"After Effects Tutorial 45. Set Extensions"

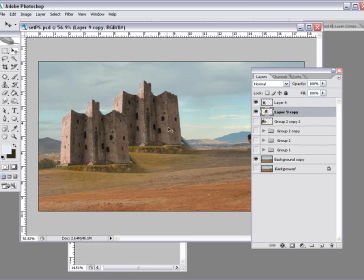Then we duplicate it, put it in the background, scale it down, and then add a layer style, double click, and click color overlay.
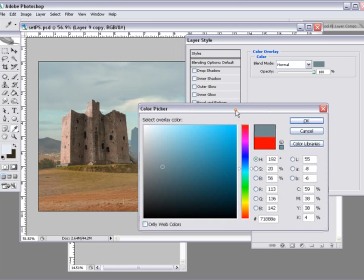And we're going to color overlay with blue. So just pick that blue color on the mountains there, and then we bring the opacity of it down a little bit.
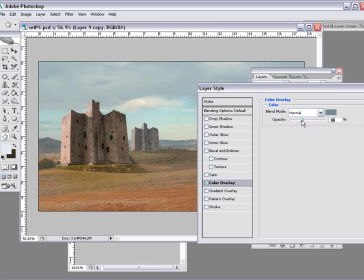And that way it sort of looks like it's off in the distance, like it gets further away. And then I choose OK.
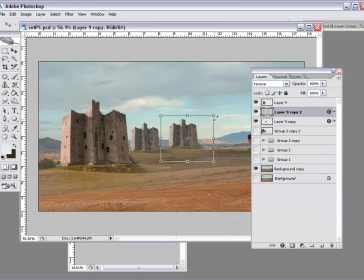And you know, you can make a few more of these, make one smaller.
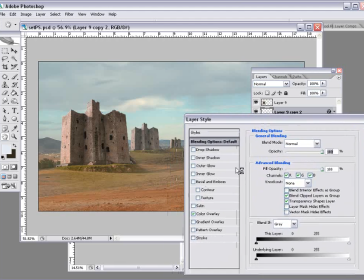Now, this is a pretty lousy Photoshop tutorial. I'm just sort of assuming we all sort of know how to use Photoshop.
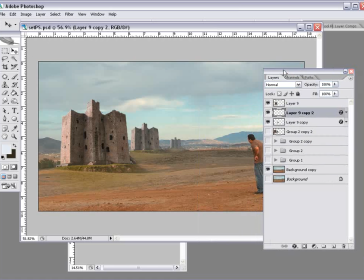So anyway, there's our little things. And then I went in with the, whatever you call this tool. I'm losing it here, guys.
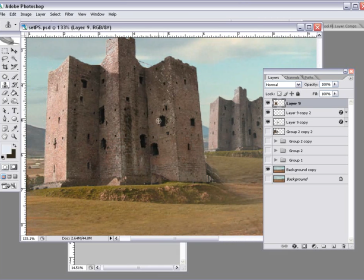And the stamp tool, and sort of changed the holes around on one to the other,
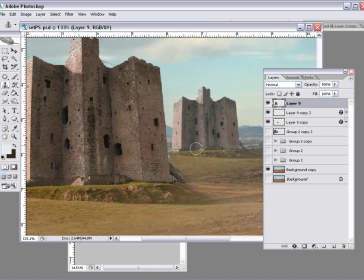just so it looked a little bit different on first glance.
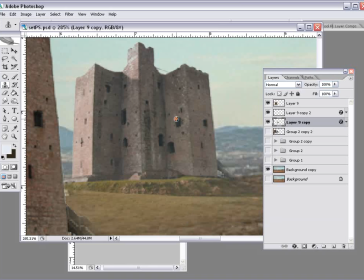And so you could, you know, move the hole to another location and then erase the other one.
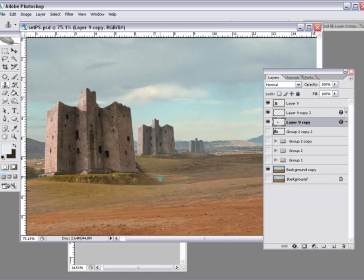And so you kind of create the illusion that they're different if you change them enough.
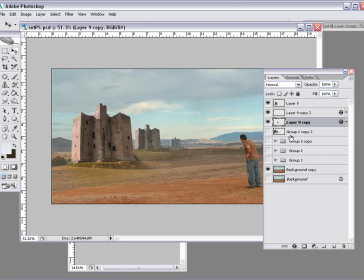Okay, so once you have them all together, what I did is I just put them into a layer set, duplicated the layer set. Let's see, duplicate group,
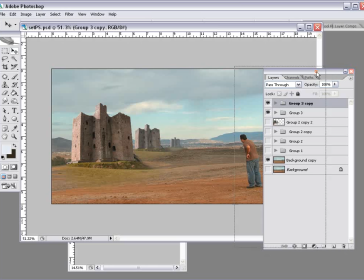and then Control E, or if you go to merge group,
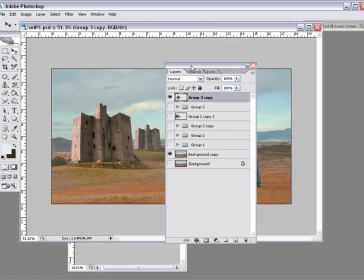and that way it sort of makes a flattened image out of this,
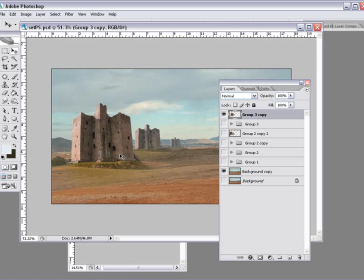and that way you can open it up in After Effects and you don't have to worry about the layer styles coming through if you're not using
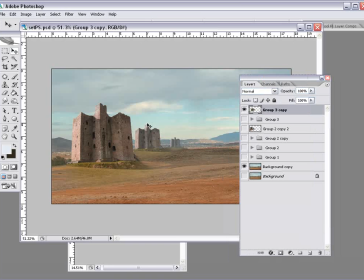CS3. So anyway, that's my basic matte painting tutorial.
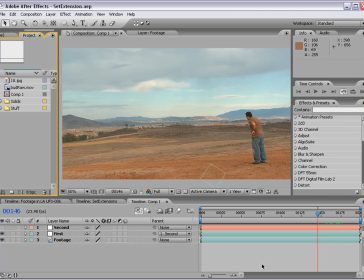Okay, we're back in After Effects, and now we can go back to normal tutorial speed. And what I'm going to do is import that Photoshop file.
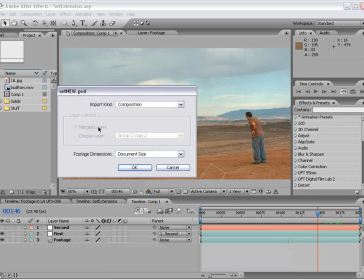And when I open it up, I get the Photoshop import dialog, and we can do footage or a composition.
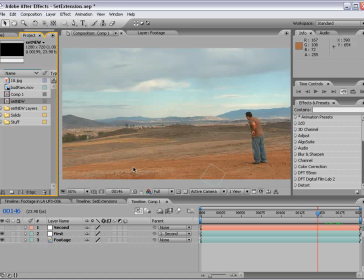And we're going to select composition and OK. Now if we double click on the comp,
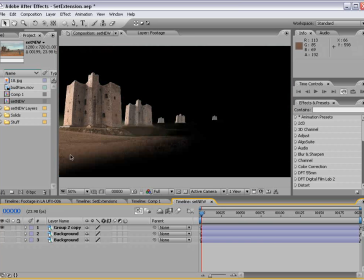we have our Photoshop file that we created, and we'll just take just the layer.
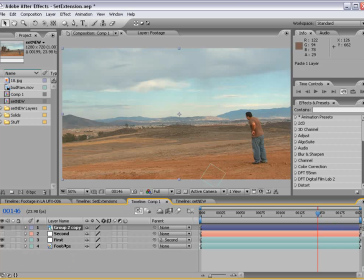We'll copy it and paste it over top the frame in which we exported. In this case, we exported frame 146. Now, as you can see, the shot does not stay connected to our footage. So what we need to do is at that point in time,
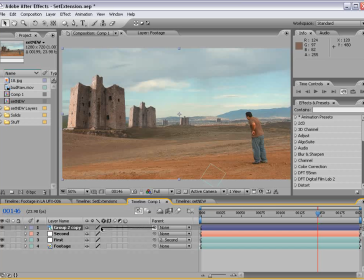take the parent whip for our set extension and connect it to the first track point. And this is the track point that runs through the entire shot. So now, if everything goes to plan,
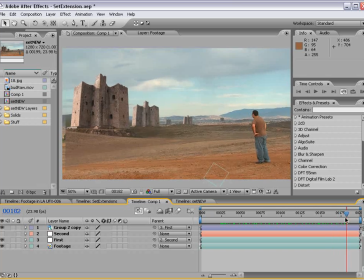you can see that our set extension has now applied itself and we're looking pretty good here. Now, it goes a little off of the frame here, and what we can do is just move it over a little bit. It shouldn't make that big of a difference.
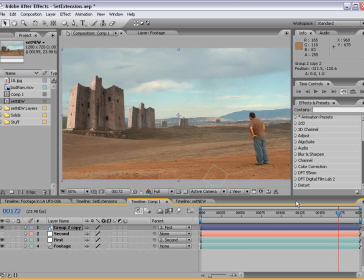All right, this is looking pretty good, and we want to now maybe add some different clouds. So I have this picture of some clouds that we'll just drag out,
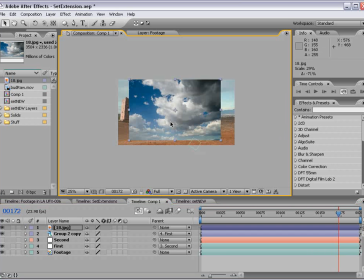and it's just a high-res picture, and let's see, lower the opacity.
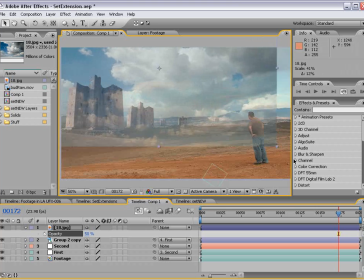I'm just going to position this maybe about where I'd like it to be,
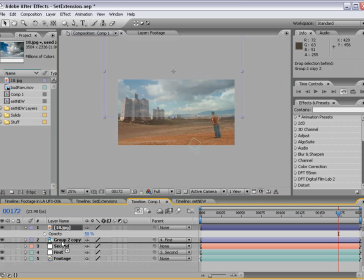and then put it underneath our matte painting,
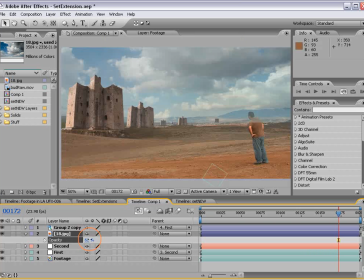and then maybe bring the opacity up just a little bit. And then remember, it's not connected either, so we'll parent it to the first null object,
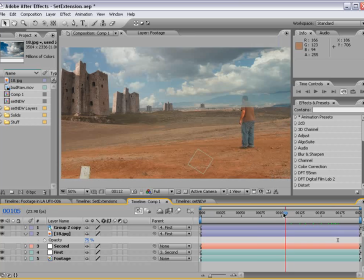and now it's connected.